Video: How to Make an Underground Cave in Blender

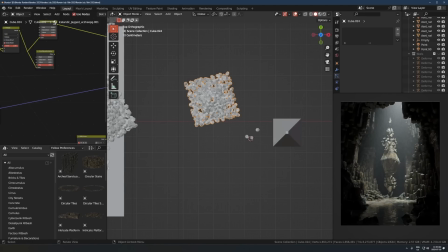247s
And you can see exactly that square that is showing up in there.
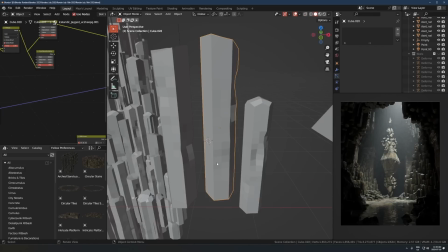252s
You could, if you really want, you could literally just take this and press Alt-D a ton of times as well.
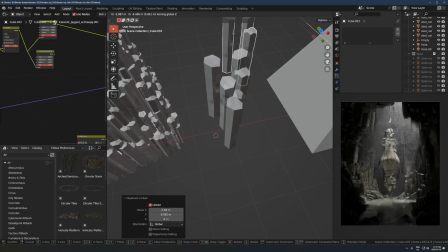257s
Like take a bunch of clusters and just actually spam it around. That would work too, but it's just a bit faster to scatter it because there's like a few hundred of them.
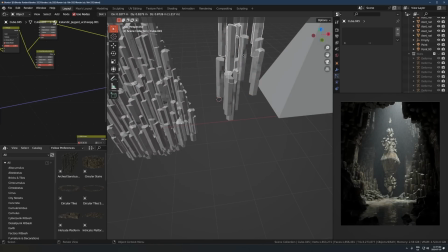265s
But you could honestly just take, sometimes I just do this, I'm really lazy.
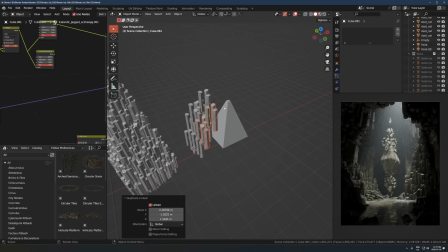270s
And the point is, however you want to get a cluster of things like this is going to work.
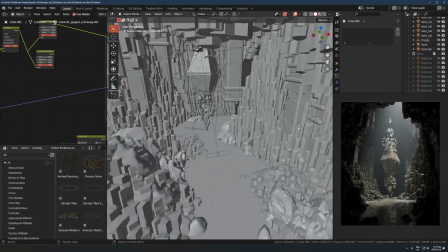276s
Just get a cluster of them and then join them together. So I have just a thing here.
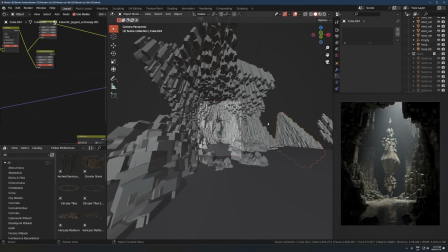282s
If you're using a particle system or geonodes, you don't actually need to join them. You can just kind of, I join them here, but you don't need to.
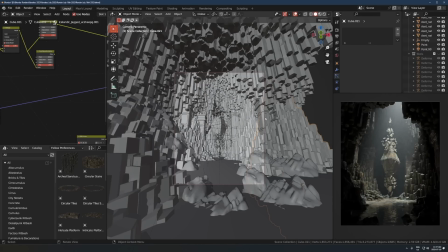288s
You can just use it as a cluster and just hit Shift-D and then duplicate that chunk around a bunch of times.
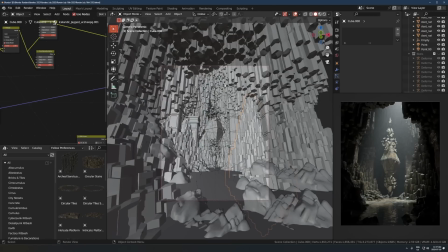293s
So that's exactly what I did here. I just took that cluster of those pillars, duplicated it around a bunch of times.
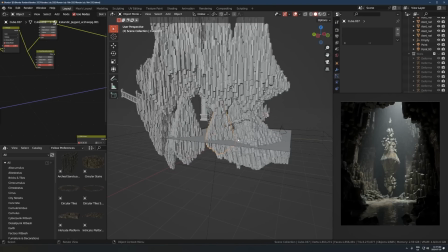301s
And if I click around here, now you'll start to see it's really not that much stuff happening.
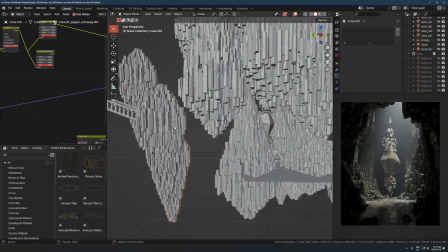305s
It's kind of the same one or two versions of those clusters flipped around a bunch of times, upside down, scaled vertically, like some of them are stretched out, some of them are stretched in, and you just do that.
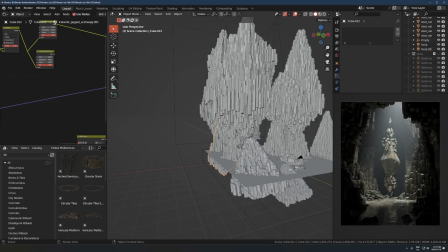317s
And that's how you get like a lot of variation in the,
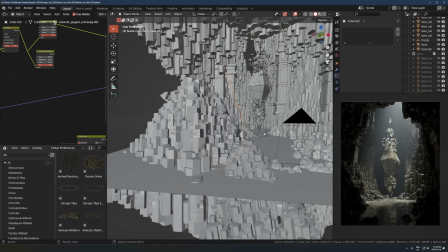321s
or seemingly a lot of variation in like the terrain or the clusters here.
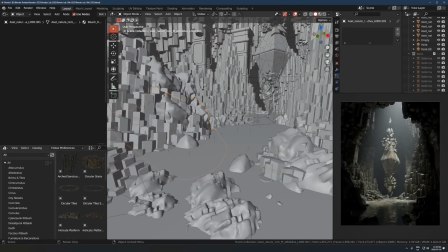327s
And so one other thing you'll notice is there's these models kind of intersecting that I just chucked in the sides here.
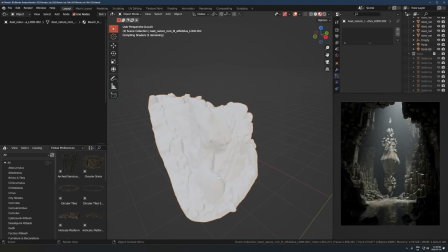334s
And these are just rocks from Quixel Megascans. If we look at this in Material Preview, you can see it's just some rock from Quixel.
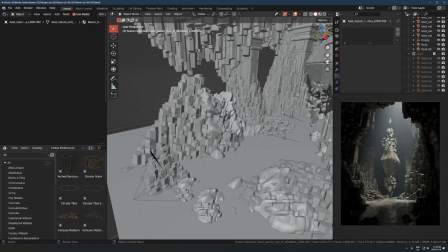342s
So however you want to get rocks, if you want to use Quixel, or if you want to just go find some on some other website like CG Trader or something, it doesn't really matter.
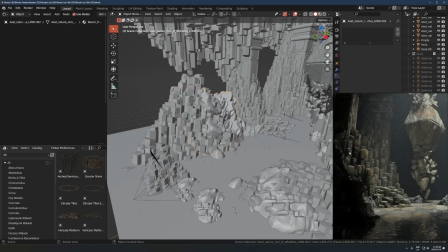350s
The point is, like, if you intersect real looking like photo scans of rocks inside of these models, it kind of gives it a much more natural look than if you just have it by itself.
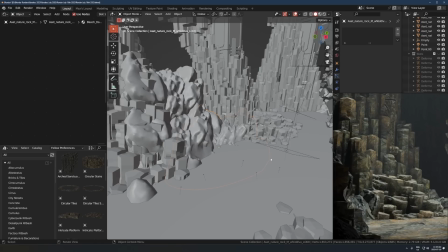363s
It kind of makes it feel like it's more part of the rock versus some separate like thing you modeled.
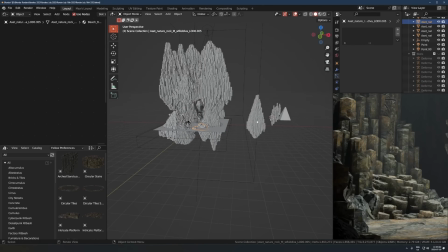370s
It just gives it a more natural look. Oh, and I forgot to mention, texturing these is very easy.
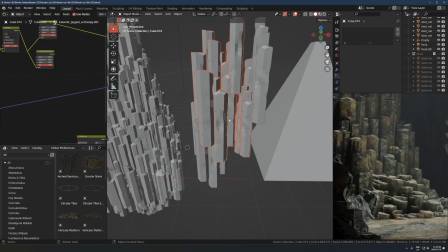375s
You just take, if you want this look, what I do is I just take a rock texture from Quixel.
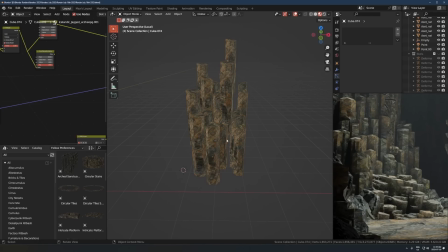381s
Again, you don't have to use Quixel, but any rock texture is going to work.
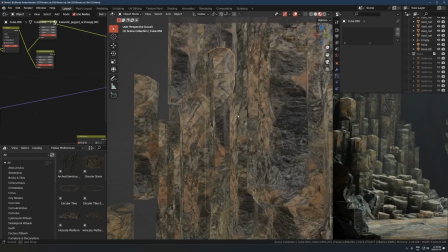386s
Like, you can go on Ambient CG or textures.com, and you could just pick up, Ambient CG has 4K rock textures.
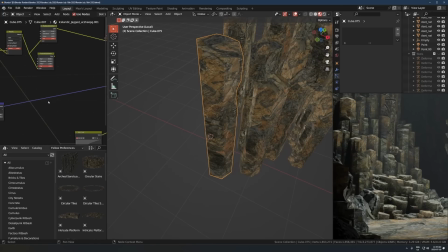393s
You can just go there, grab one of those, throw it on here, and as long as it has a normal map that's decently detailed, that'll look totally fine in here. And so you can see that is just gonna, oops, that's displacement, my bad.
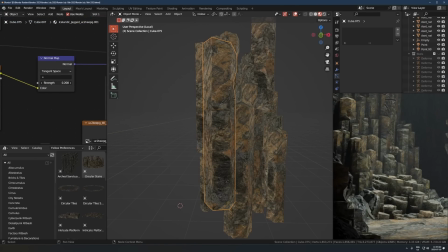410s
The normal map is gonna be what's carrying a lot of that detail throughout the scene, and you can see what that's doing. I actually have it turned down quite a bit, but it's still on, and I guess the color and that's gonna add a bit of detail as well, or I guess a lot. So just pick a nice detailed rock texture and you throw that on there, and then maybe,
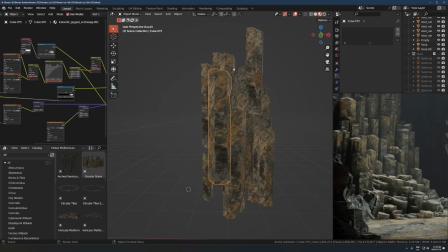430s
since you have 3 or 4 versions of that pillar that you've made, you can just tweak the UV map a little bit so it's different spots on the texture. And then once you have a few of those, make a cluster however you want to do that, and then you're good to go.
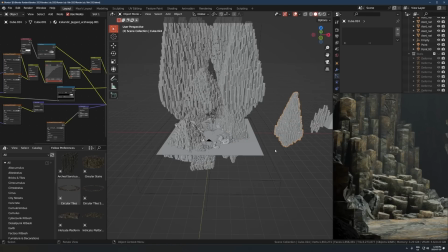442s
You got a big one of these, and you can use that to just
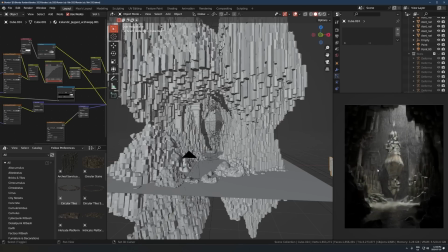446s
throw around as a big chunk of stuff that will really easily fill up the scene very fast when you start duplicating that around. So that's exactly what I did here.
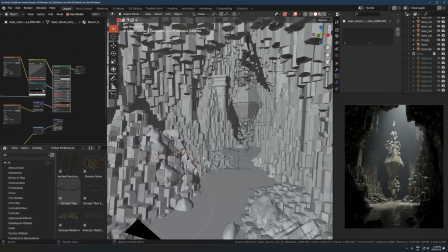455s
And then, I just intersected that with a few other models to add some variation, spice it up a bit, like those rocks I showed you.
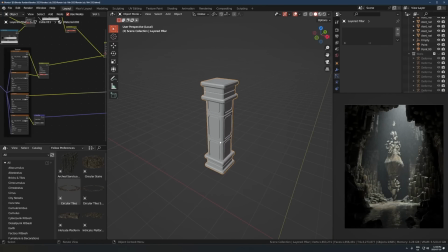463s
And also some of these other pillars like this. That's just some random thing I made in kind of just intersecting in the wall there.
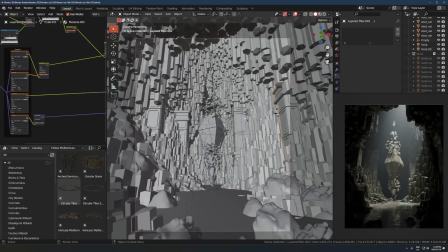470s
And that's duplicated around a few times too. And that just gives it a more, like human-made vibe. I think I call this one Sanctuary something. So it's not like,
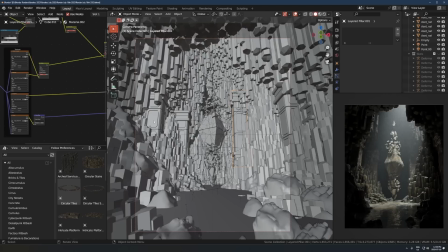481s
you don't need to use these exact types of models, but the point is, like, if you just have it intersecting with something a bit more natural or some other type of pillars, that can give you a really cool look and a really complex look, and it makes people think, like, how the hell did you make that?